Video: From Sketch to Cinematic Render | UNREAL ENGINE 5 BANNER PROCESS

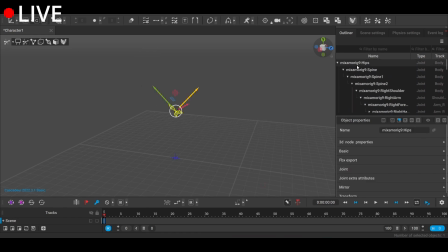[4:18]
What have I done? I just, I just made him disip- uh, shift V. Alt V. I fixed it.
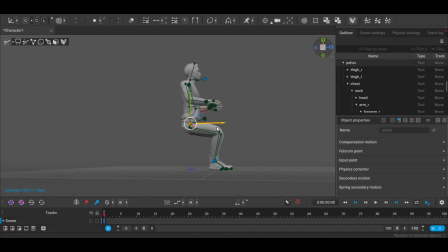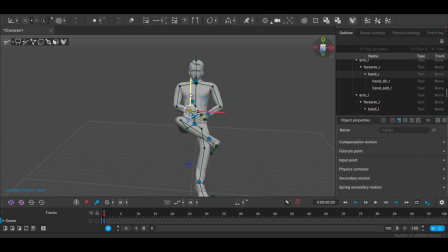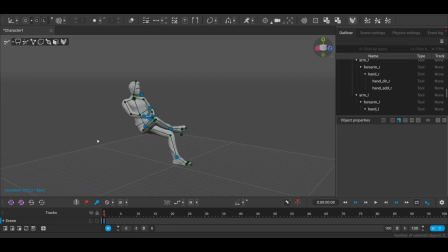[4:45]
So that's our first character all posed and ready, and now we move on to the second one who's submerged under the sand.
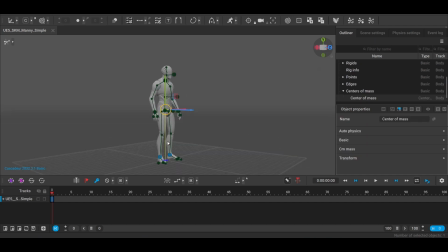[4:52]
For this character, it's just the default Unreal Engine 5 mannequin. While I'm in the process of posing here, I'd like to mention that this video is sponsored by WingFox.
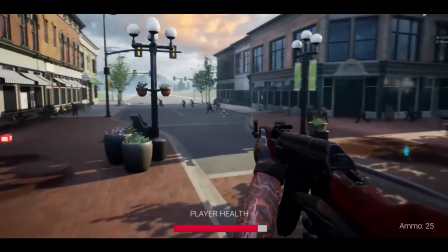[5:11]
Since last time we've talked about this course, it's received a plethora of updates to help teach you how to make your own first-person shooter game in Unreal Engine 5.
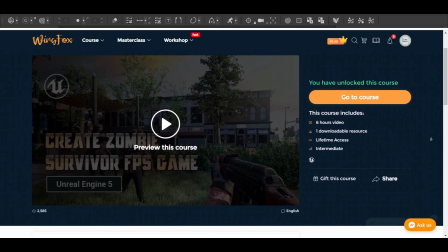[5:18]
The course is now packed with over 6 hours of valuable and in-depth tutorials, spread over 60 digestible lessons.
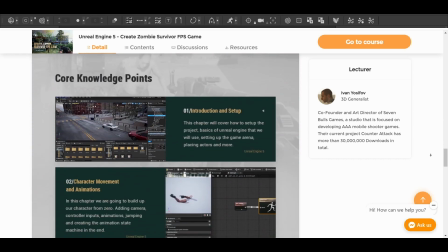[5:24]
It can be hard to find quality, specific resources and workflows when learning Unreal Engine, and Wingfox helps bridge that gap.
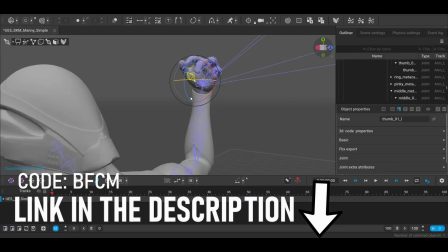[5:30]
If you want to support the channel and check out this course, use my link in the description to save on your order. Currently, there's a sale going on in which the course is 51% off.
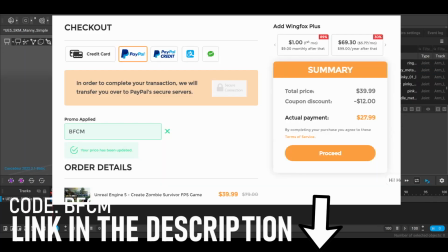[5:37]
Using that link in the description, check it out while it's on sale and with special code BFCM, save big.
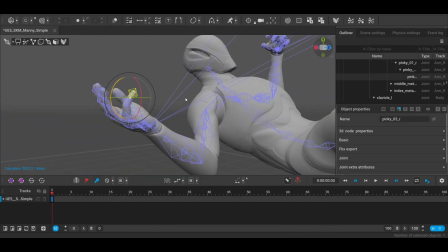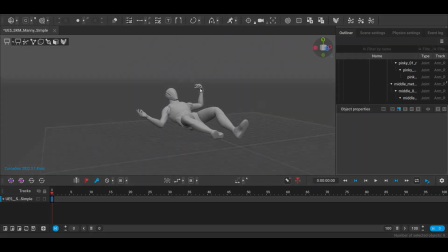[5:49]
Alright, finishing up the posing process by getting the fingers into position, we can then move on to our actual environment design.
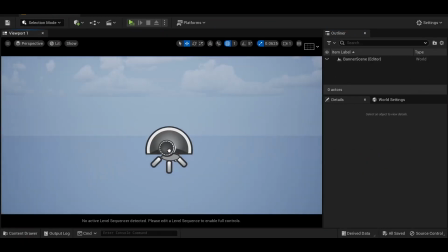[5:59]
Kicking things off for a fast lighting setup, I'm using Dynamic Volumetric Sky, which is quickly ascending to one of my favorite packs.
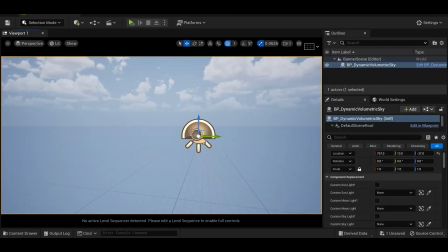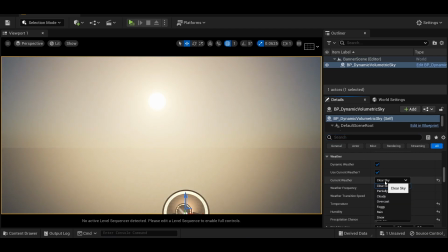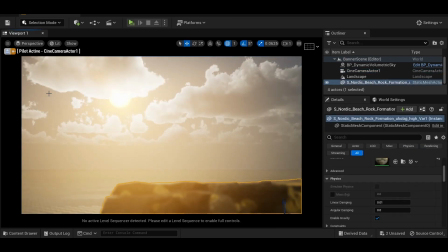[6:16]
I then placed down a camera so I know where our shot is going to be and then got to laying down some assets, beginning with some mega scans, coastal cliff rocks as a foreground.
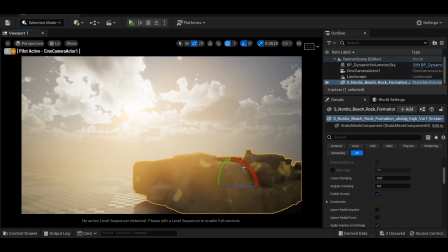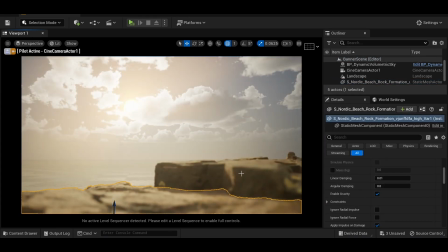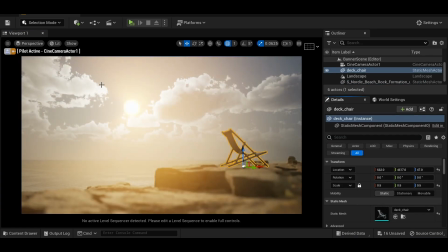[6:36]
Everything in the scene happens to be at around half scale which in combination with our camera settings makes the scene have a sort of miniature feel to it.
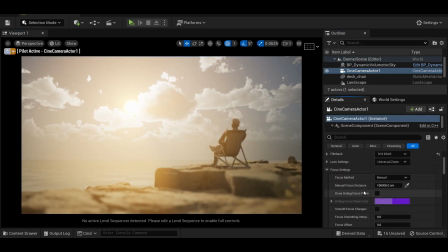[6:44]
Here you can see me manually select the focus distance under the camera settings. It's little details like this that make the scene feel extra cinematic.
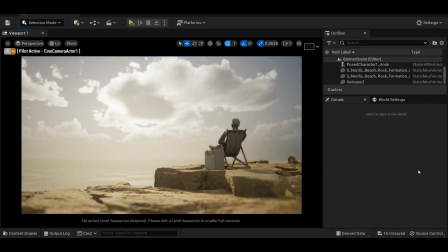The composition here also features a portal effect, which I figured out how to make in last week's video.
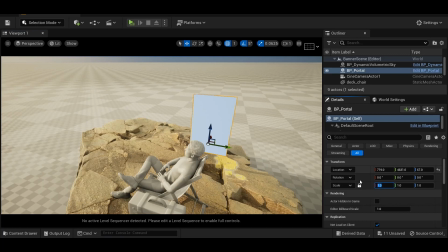[7:03]
I'll try and remember to link that as well. This is all in the same project so I was just using the same setup.
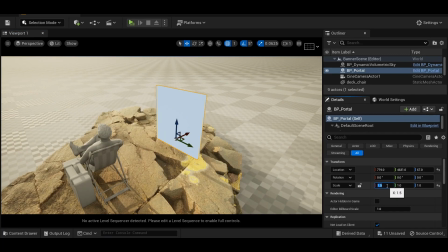[7:09]
But then I ran into my first significant issue.
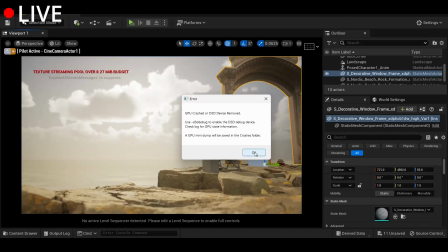[7:16]
FALL! Oh what? Whoa why? What happened?
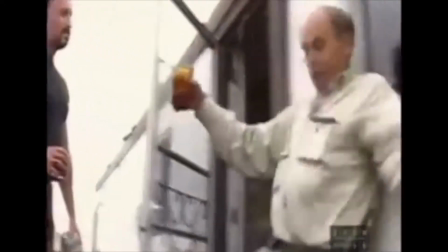[7:26]
That really sucks. It was a pretty bad crash I had not hit save in a while so starting over
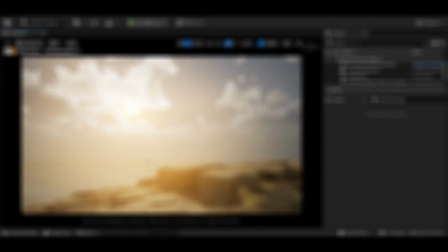[7:32]
I placed about three assets into the scene and fall
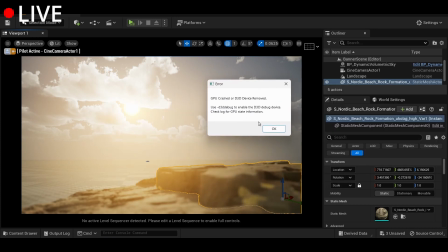[7:39]
why is this happening so yeah third time around
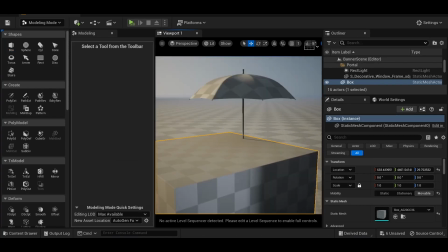[7:44]
I hit the save button like my life depended on it adding
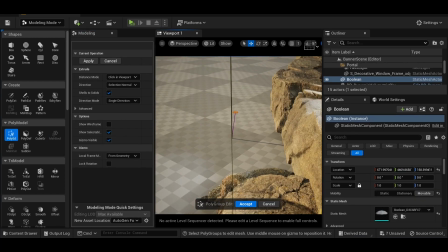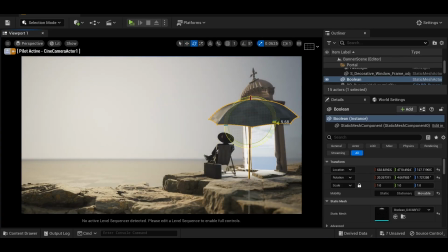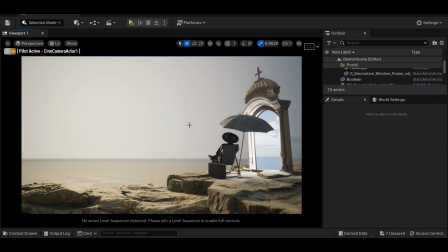[8:03]
in the foreground props after those first few crashes was pretty straightforward thanks to our reference sketch
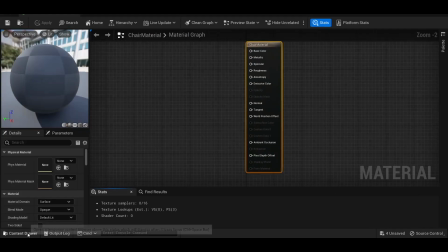[8:07]
there's not much to say about this part of the process so moving Moving on to the background,
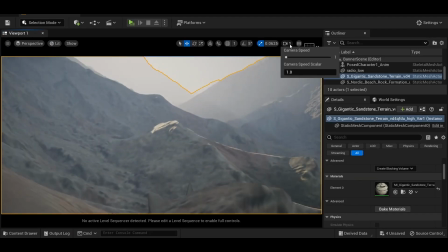[8:12]
it's only made up of a few large assets, which thanks to the out of focus camera work, pretty well fill out the environment.
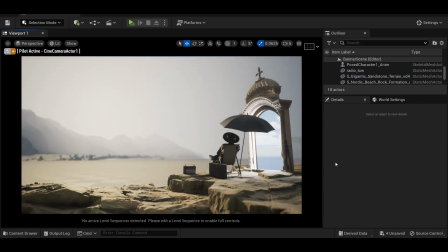[8:19]
By setting up the shot and focus settings early, you don't have to worry about filling in every bit of detail. It's crucial if you want to get things done quickly.